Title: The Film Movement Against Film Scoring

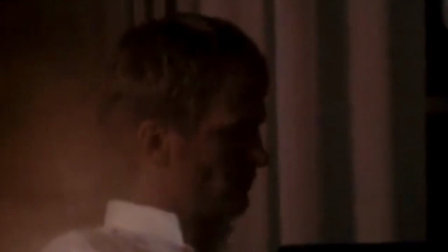Because the music is recorded live along the scene, this created a problem for the editor.
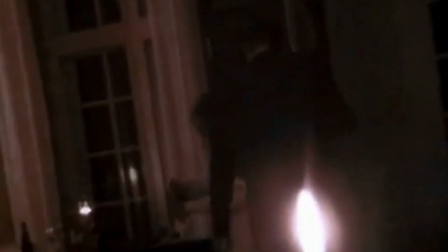She wanted to cut the scene a little shorter, meaning that they had to cut around the music, otherwise it would sound disjointed and odd.
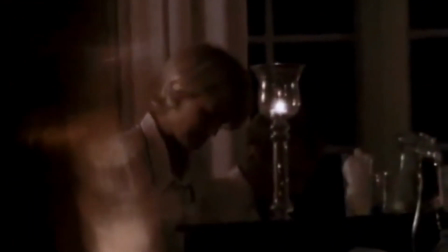This was possible only because it isn't exactly a beautiful piece of music that's being played,
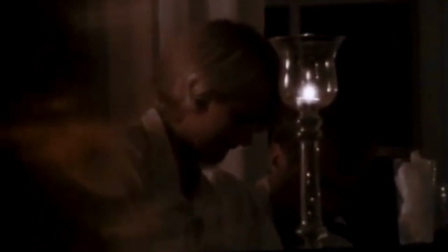it's more just aimless plonking of the piano keys, but it's still possible to hear jumps at the cuts.
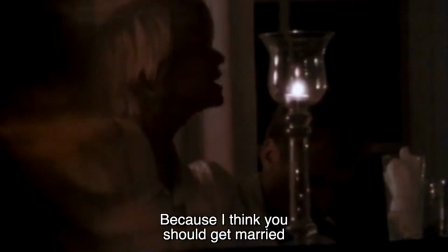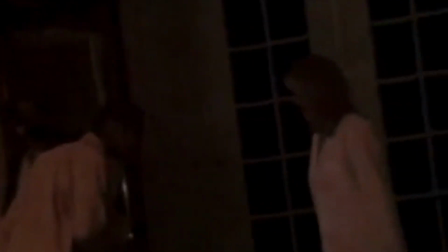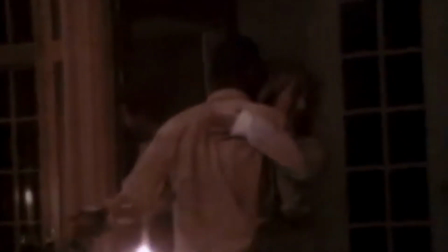This goes back to the point earlier of not having the crutch of post-production being quite so easily accessible, and having to both plan adequately and live with the decisions made.
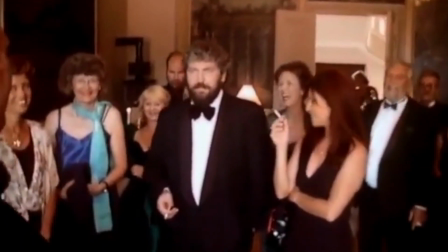These are relatively broad ways that the lack of music impacts the films,
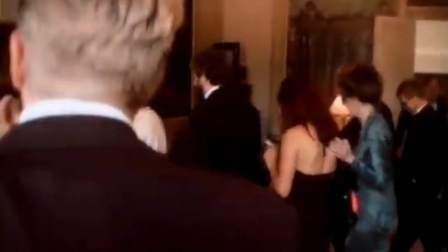and whilst I've been using Festen to illustrate this, these same impacts can be felt across many of the Dogma films.
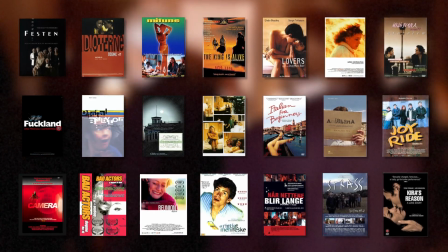But Rule 2 also impacts each of the films in individual ways, giving each one not only a unique character, but showing the breadth of impact that the restriction has. To talk still about Festen, Thomas Vinterberg said that the prohibition of a score resulted in the frequency of singing in the film. No music meant a lot of singing, and a lot of musical moments appeared from that, from playing that game.
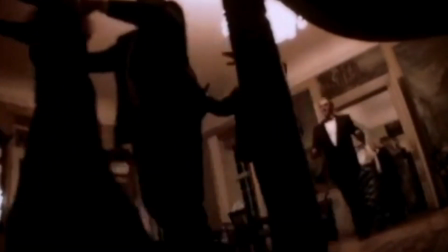And this singing created what is probably the film's most iconic shot.
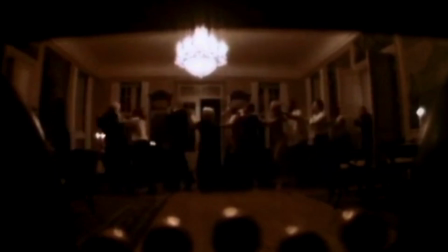And perhaps the most overt facade of normality, trying to retain a grip on the day where the reality of everything slowly is setting in.
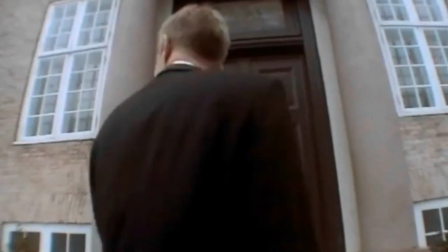Another example comes just over an hour into the film, when the grandma sings I skovens dybe stille ro,
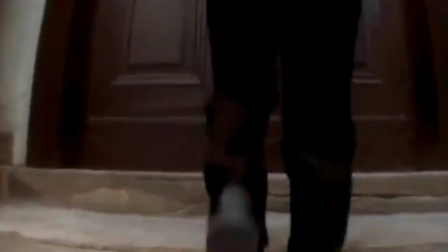or In the Deep Peaceful Forest, a traditional Danish folk song.
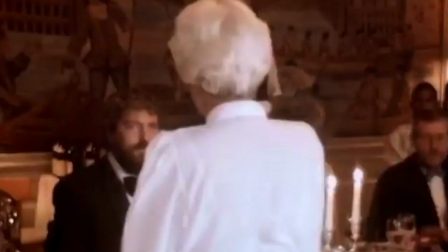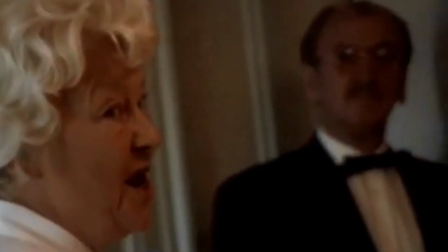Firstly, this provides a contrast with the interspersed shots of Christian returning to yet again accuse his father, but it also gives it a more national character.
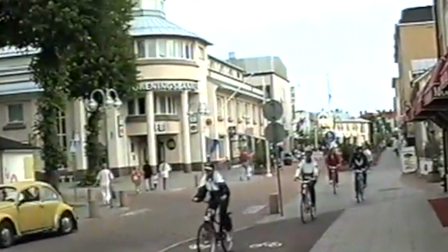Vinterberg has acknowledged that the rule meant that more songs has to be woven into the script, and the choice of this Danish folk song allows for a greater national character to be expressed.
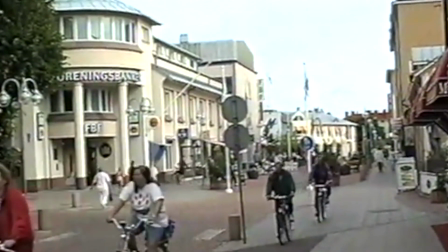Yes, a score could have woven in national themes, but in all likelihood it would have been more nationally generic or otherwise ambiguous.
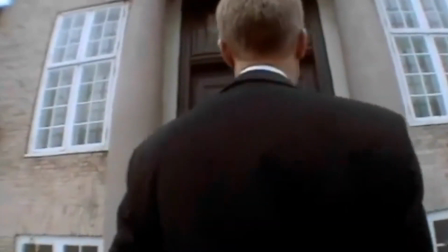For a Danish audience especially, but still for an international audience, both this song and the previously discussed conga line scene,
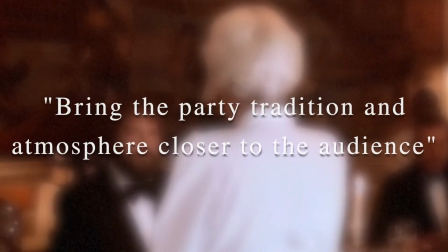as Susan Antoinette Elgum and Suzanne Kemp put it, bring the party tradition and atmosphere closer to the audience. most of the Dogma films weren't that well received, though some, like Festen and Idiotine, hold up today as unconventional, dark, and sometimes darkly funny pieces of cinema. Dogma 95 shouldn't convince you that film scoring is bad, but it isn't trying to. For its own reasons, it excludes non-diegetic music from its films, and that benefits the films made by Vinterberg, von Trier, and those who joined them in the movement. They certainly weren't on some kind of crusade against film composers. But what Dogma did was not only undercut the assumption that film scoring is a universally good thing by showing the benefits of its absence, but also by pushing against the expected standards of filmmaking at the time. Reactionary? Sure, but reactionary against a kind of art that Vinterberg and von Trier saw as the most conservative of all. Thanks so much for watching this video. If you did make it this far, then please again do consider subscribing. And if you enjoyed this video, on screen now is another video about film music that you'll surely also enjoy.